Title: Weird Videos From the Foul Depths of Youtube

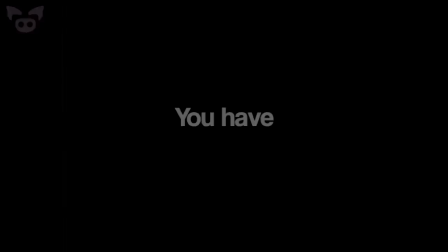You have paranoid schizophrenia.
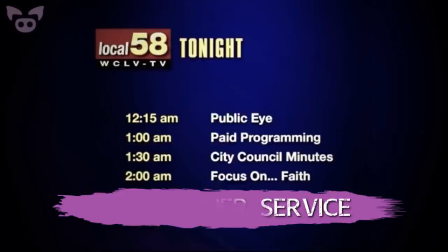This video, uploaded to the YouTube channel Local 58 Community Television, begins just like any other weather advisory video might, proclaiming a weather warning by the National Emergency Alert System. An unsettling alert sound begins to play.
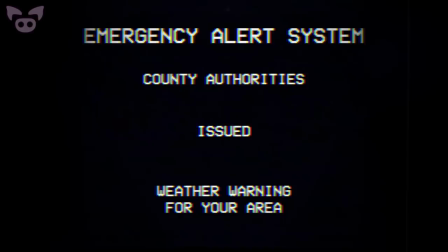What is not typical for these types of videos is for them to issue oddly galactic warnings for meteorological events.
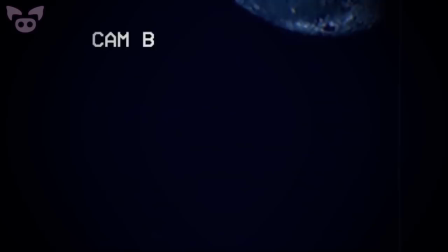The distorted footage cuts to weird videos from a second camera, seemingly positioned to give viewers a snippet of the meteorological event itself. Close up, the video seems to present a view of an unidentified planet or moon floating in space.
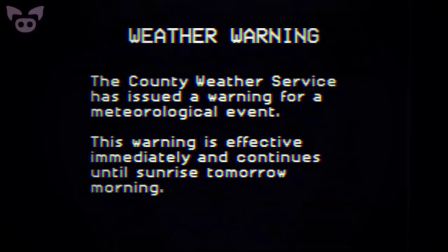The next title card makes sure to warn citizens not to observe the mysterious and unnamed event with their naked eyes, for their own protection. The footage then cuts to a more traditional looking TV schedule, backed by jazzy elevator music.
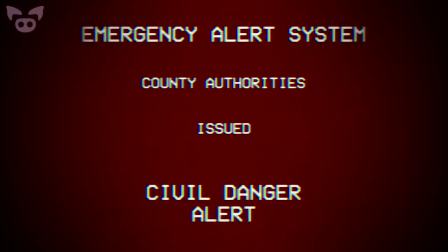The video is again interrupted by the emergency alert system,
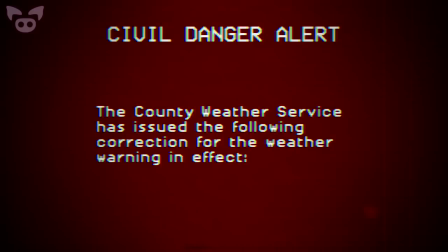this time displaying the warning "Civil Danger Alert" with a menacing red background. This warning is unfamiliar and seems more alarming.
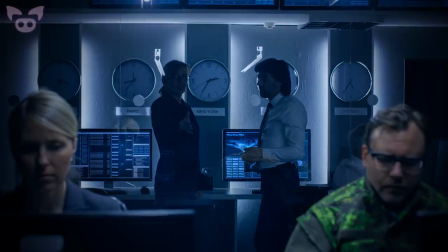It's almost as though the network or some other broadcasting entity is attempting to block the flow of emergency information to the general public.
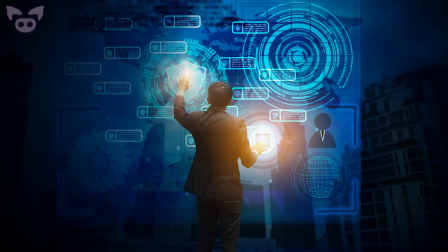As with many emergency situations, specifically extraterrestrial ones, the idea that the government or powers that be are blocking the flow of information is one of the most terrifyingly common theories.
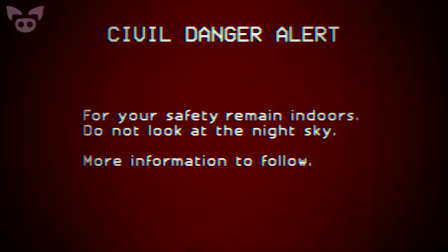Two conflicting messages pass by in quick succession. The first warns civilians not to look at the sky and to not leave their homes.
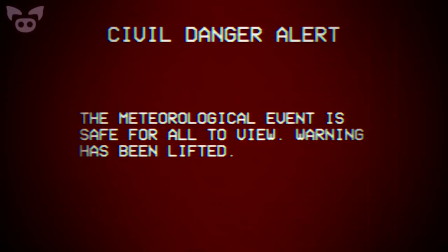This screen is almost immediately replaced by a correctional screen,
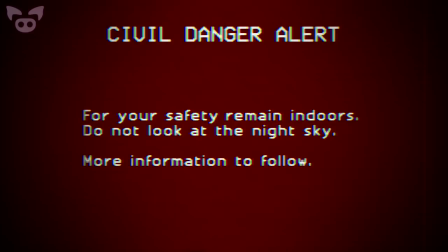informing viewers that the event is actually safe to view and that the warning has been lifted.
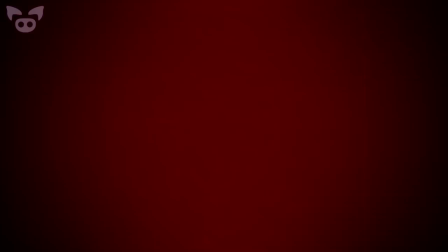These conflicting messages make the viewer question what is safe and what is not.
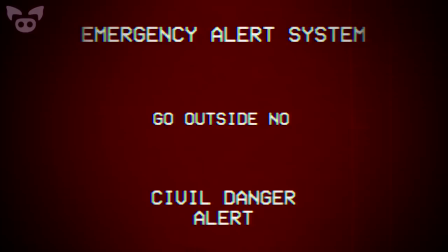Even creepier, the next warning seems to command viewers to go outside now.
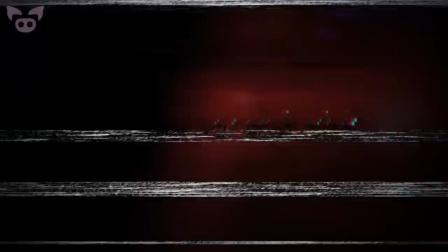Viewers now start to feel as though the feed is being hacked into by some malevolent force without their best interests in mind.
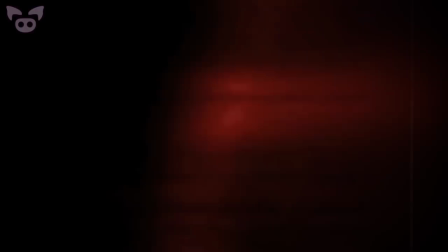The footage continues to cut away to distorted videos with ominous messages that are difficult to make out. The next message that cuts into the footage starts off advising viewers to look at the moon,
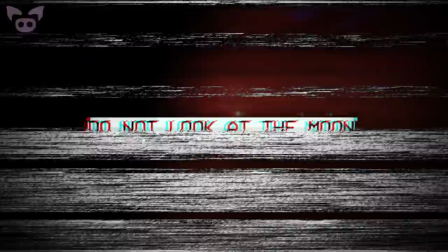before it's color corrected to warn viewers do not look at the moon.
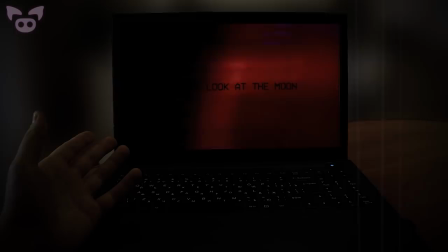Viewers get the distinct feeling that there are two forces at work in the broadcast, directly at odds with one another.
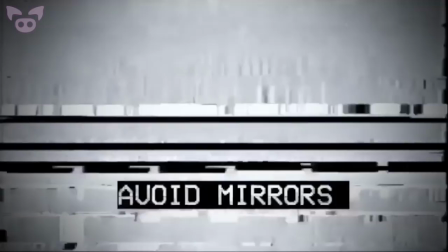The distorted warning continues to advise viewers to stay inside, avoid looking out, as well as to avoid mirrors and to avoid looking up.
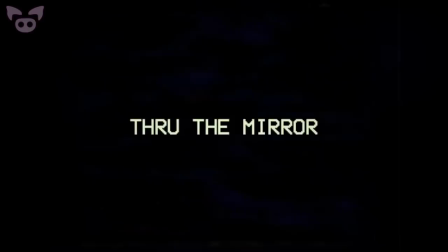The video cuts back to a warning from the weather service stating, "It's in the light. The moon came in, he found me through the mirror, moonlight white, white like eyes, not light, but blood. I drown in him. If you're afraid, we'll look together."
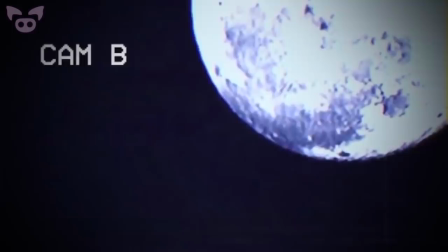Before giving the viewers any time to process this or look away,
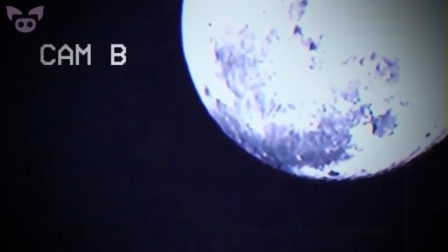the footage immediately cuts to a view of the moon, the entity the viewers have been warned not to look at.
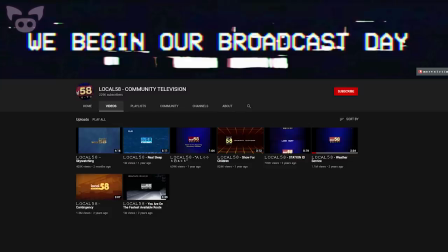While this video alone is disturbing enough, this channel as a whole is known for its well-made, weird videos.
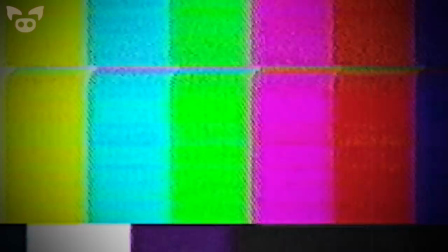Part of a series composed by Chris Straub, the idea was to create an anthology series of spliced together found footage
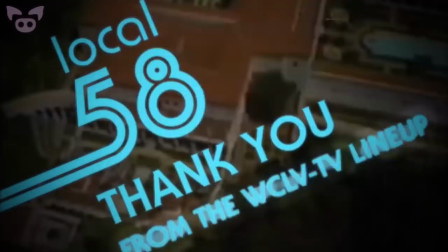and emergency alert footage uploaded by the fictional TV station Local 58 WCLV TV.